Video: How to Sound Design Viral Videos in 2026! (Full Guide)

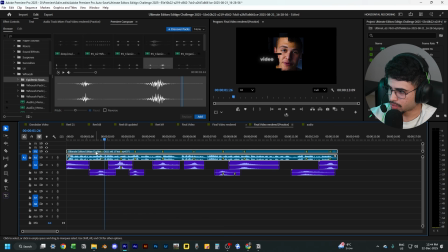16:25 So what I'm going to do is I'm going to add what I'm going to do actually is I'm going to go here and clear all the markers and then start adding new markers again for the second part. So we said over here, here, and then let's go in front.
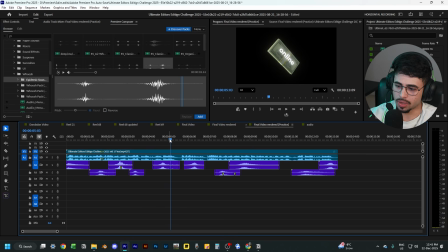16:43 Again, guys, you can add your own sound effects the way you want to, but I'm just doing it the way I did it for the video and how my mind basically thinks. So over here, I'm gonna keep it the same. Like over here, for example, you can add sound effects to when like the text comes in individually.
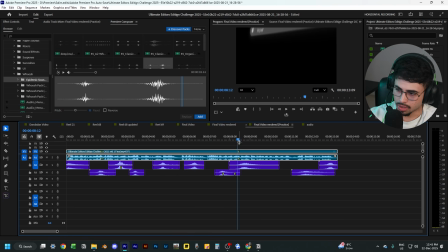16:59 So over here, this is where I'm gonna add my other sound effect for the actions layer. And so what I'm gonna do here is I'm gonna add kind of like a ratchet sound effect. So because here all the text is coming in individually. So I'm just gonna add a ratchet sound effect to each layer when it comes in. And then over here, like we said, we didn't add any wish sound effects.
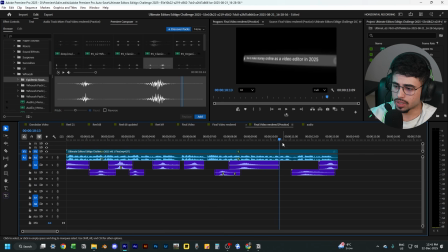17:18 So over here, what I'm gonna do is I'm gonna add a UI sound effect.
25, there's a lot of information.
And same thing over here. I'm gonna add another UI sound effects when all of these red pings pop up. So let's just continue adding the sound effects. So over here, we said we want to add the flicker sound effect.
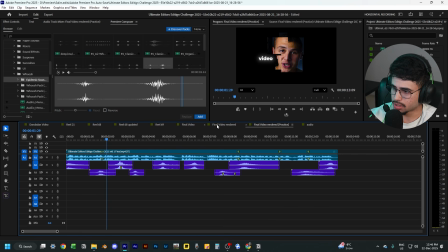17:37 So what I'm going to do is I'm going to go find a flicker sound effect and add it here. So I found a good one. It's actually like a glitch sound effect.
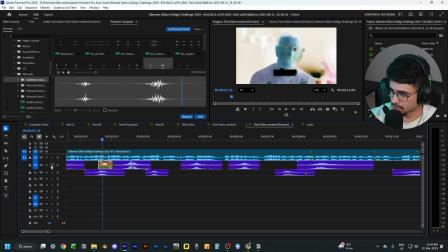17:43 Let's just quickly listen to it.
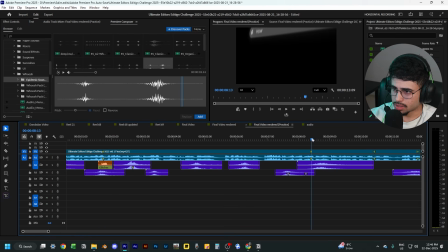17:50 Yeah, that sounds pretty good. Then next, we said over here, I'm going to add the ratchet sound effects.
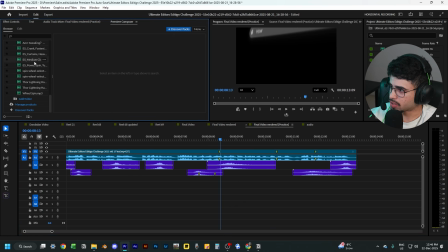17:56 So what a ratchet kind of sounds like is if I go over here, kind of something like this.
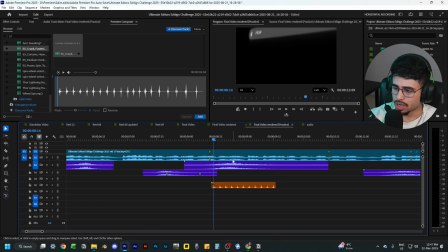18:02 So I'm just going to add it over here and just make sure you can see over here the wavelengths. I'm just going to make sure these line up when the text comes in. So the first text comes over here, so I'm going to move this over here.
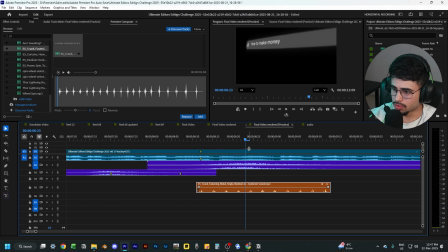18:16 And then the second one comes in, third one, fourth, money online matches as a video editor in, let me extend this.
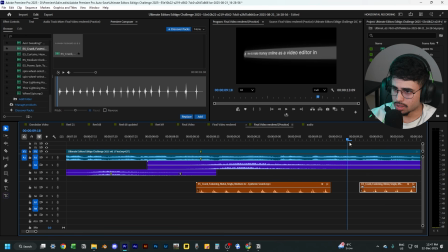18:32 So after all of these, we don't need because no text comes in. And then let's see where the last text comes in. Oh, 2025. So what I'm going to do here is I'm going to cut this, bring this over here.
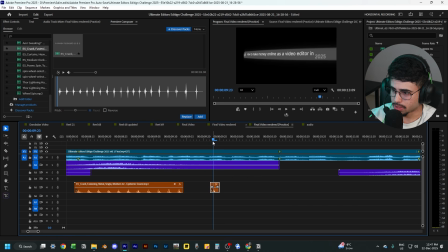18:51 So when it's 2025 pops in, you have the sound effects popping in as well. So let's listen to this now. Wrong place. Yeah, that sounds pretty good. And what I'm going to do is I'm going to move this up a bit. Maybe move it a bit to the right as well.
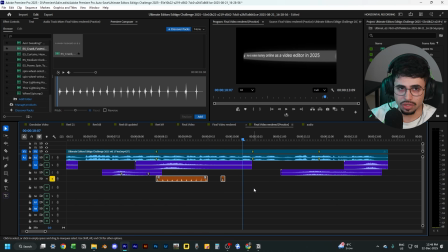19:11 Yeah, that sounds pretty good. Also, what I did is, again, is I changed the color. You don't need to do this, but I like doing it just to differentiate between the different sound effects. Here, we said we're going to add a UI sound effect. So let's just find a UI sound effect over here. So I found one. I'm just going to place it over here. And then let's listen to it.
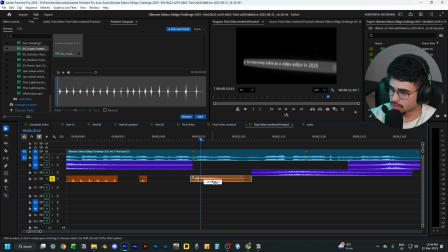19:30 Maybe have it start somewhere around here. Okay, that looks good.
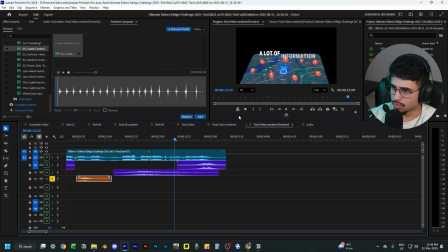19:35 And then finally, for this part, we're gonna have a lot of different sound effects because they're all popping up. So for this, what we can use is kind of like a data scatter sound effect. So I found one and this is what it sounds like.
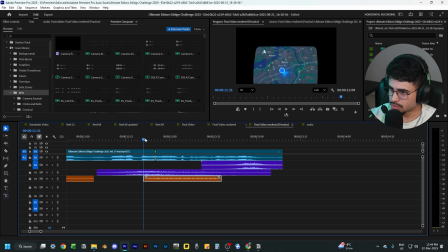19:47 So let me just add it over here and line it up when it just starts popping up everywhere. And then also, like, if you can see over here at the end, it's kind of like a harsh cut and I don't want that to happen.
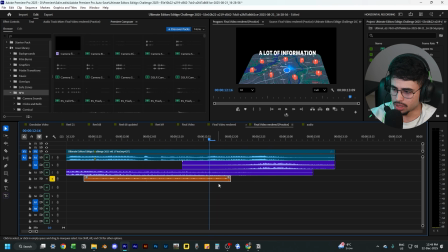19:59 It doesn't sound too good. So what we can do is when you hover your mouse over the audio sound effect, you'll see this thing over here. What you can do is you can just pull it and that kind of like adds a fade in sound effect, or add a fade in effect.
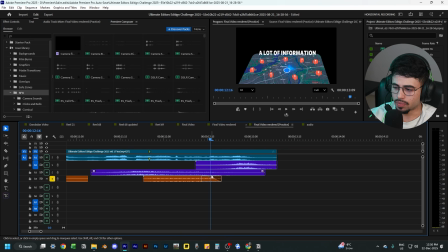20:14 And again, if you're not using Premiere Pro, all of the different software have this. You just gotta find it. Sometimes it's under the effects tab, but yeah, it's just like a fade in for the sound effects, so it doesn't sound like a harsh cut. Yeah, that sounds pretty good.
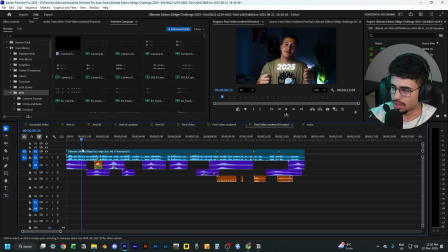20:29 Okay, now let's listen to everything after we added all the first layer of sound effects, which is the actions layer.
2025 has become the year where video editors can make the most amount of money online, and it's never been easier.
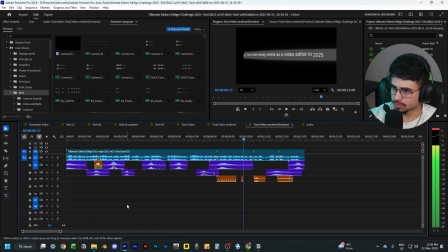20:44 If you were to search up how to make money online as a video editor in 2025, there's a lot of information.
So you can see how much better this video sounds with just adding the first layer of sound effects. Now let's add the second layer of sound effects, which is the risers and hits.
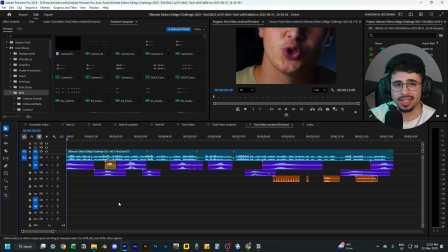21:00 And so what I usually like to start with in the second layer is the hits, because an hits is like an impact sound effect and it's usually really easy to see where you want to add it. And so if you watch the video, I already added the markers where I want to add them. But if you watch the video, actually, let me just mute everything. Or actually, no, let's just watch the video and then I'll show you, for example, why I added the markers where they are at.
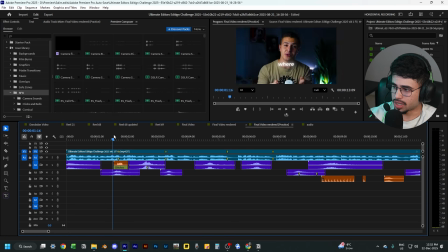21:19 2025 has become the year where video editors...
So you can see over here, when we zoom in, it's kind of like a punch. And so this is where I want to add my first hit.
Video editors can make the most...
Second hit over here, when the text flips into and becomes the money.
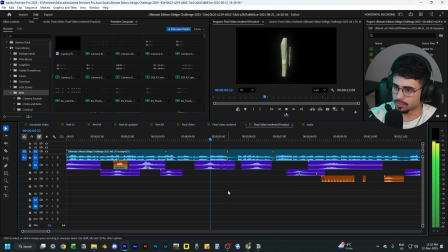21:36 Most amount of money online, and it's never been easy.
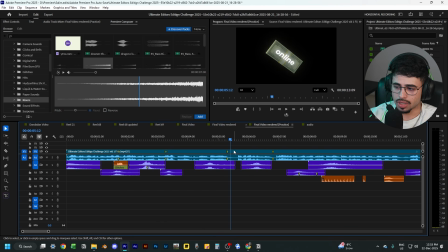21:39 So over here where I have two different markers, I'm actually going to add a riser and a hit back to back. And so before we even get into that, I'll first let you guys listen to what the riser sounds like.
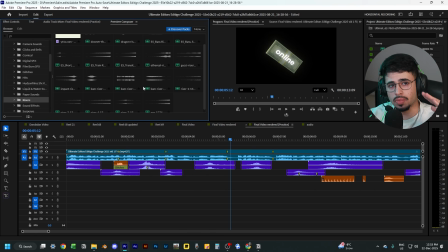21:58 So you can see it's kind of like a sound effect that goes up, up, up, up, and then kind of like you want an explosion to happen at the end. So the riser is where it goes up, up, up, and then the explosion is kind of like where you have the hit sound effect.
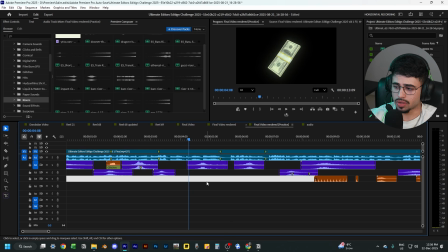22:11 And so the reason why I want to add the hit and riser to this part of the video is because this section of the video is gonna end, and so it just fits to add a riser and hit at this point. And so again, it really depends on you guys, like how you guys feel the video is going.
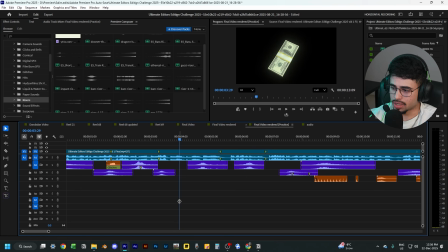22:28 And so if you find a section where you want to add a riser and a hit and it makes sense, then you add it. And if it doesn't make sense, you just remove it. But the whole idea is you add a riser when someone's about to give a lot of value, and then a hit when the person gives out that value.
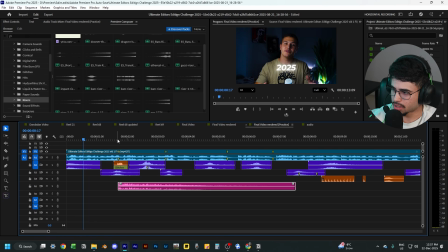22:43 So this is the first hit I'm going to add. I'm just going to line it up, and it sounds something like this. So you can see it's kind of like an impact. And so now if I play it with this part of the video, 2025 has become the year where video editors can make the most. So you see how much emotion it actually gives to the video.
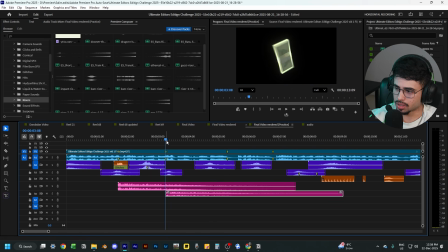23:01 It's pretty sick. So I'm gonna add a second hit over here. It's when for my second marker, and so this is what it sounds like now.
2025 has become the year where video editors can make the most amount.
So you can definitely tell it adds another like layer.
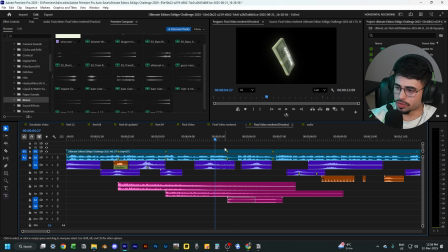23:18 That's pretty sick. So over here, this is where I said I want to add my riser. So it's going to start from over here and then it's going to end over here. And you can see in this part of the video, there's kind of like a flash, like a white flash.
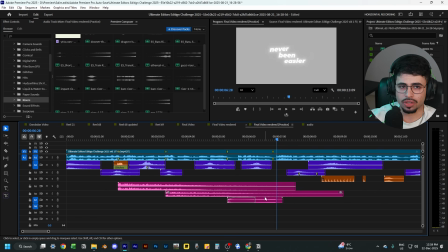23:32 And so for this, what I thought of is adding kind of like a camera flash sound effect. And I found a bunch of really cool like camera flash risers. And so one of them sounds like this, and it fits really good with this part of the video.
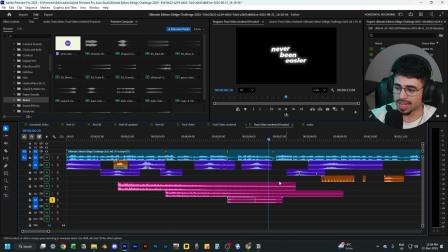23:48 It's kind of like the camera flash starting up, and it just adds a really cool sound effect to the video. And so what I did as well is add kind of like a fade in at the start, so it's not too intense. So something like this. And then over here, of course, at the end of the riser, we're gonna add the hit, which should be a camera flash like kind of sound effect.
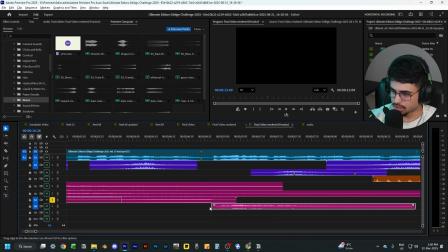24:08 So let's look for that. So I just found one. I'm just gonna line up the start over here of the waves to the end of the second one. So over here. So now, for example, let's listen to it now. So you can definitely tell.
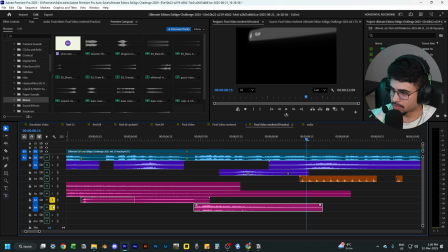24:24 So if I start doing this and I start playing these two back to back, the riser and the hit.
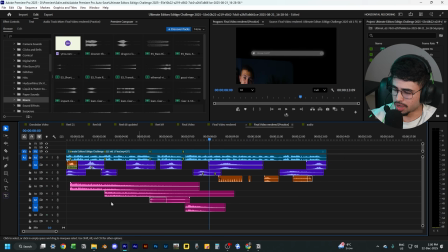24:31 So yeah, that sounds really good. And yeah, that's it for the risers and the hit section. Let's now listen to everything at once.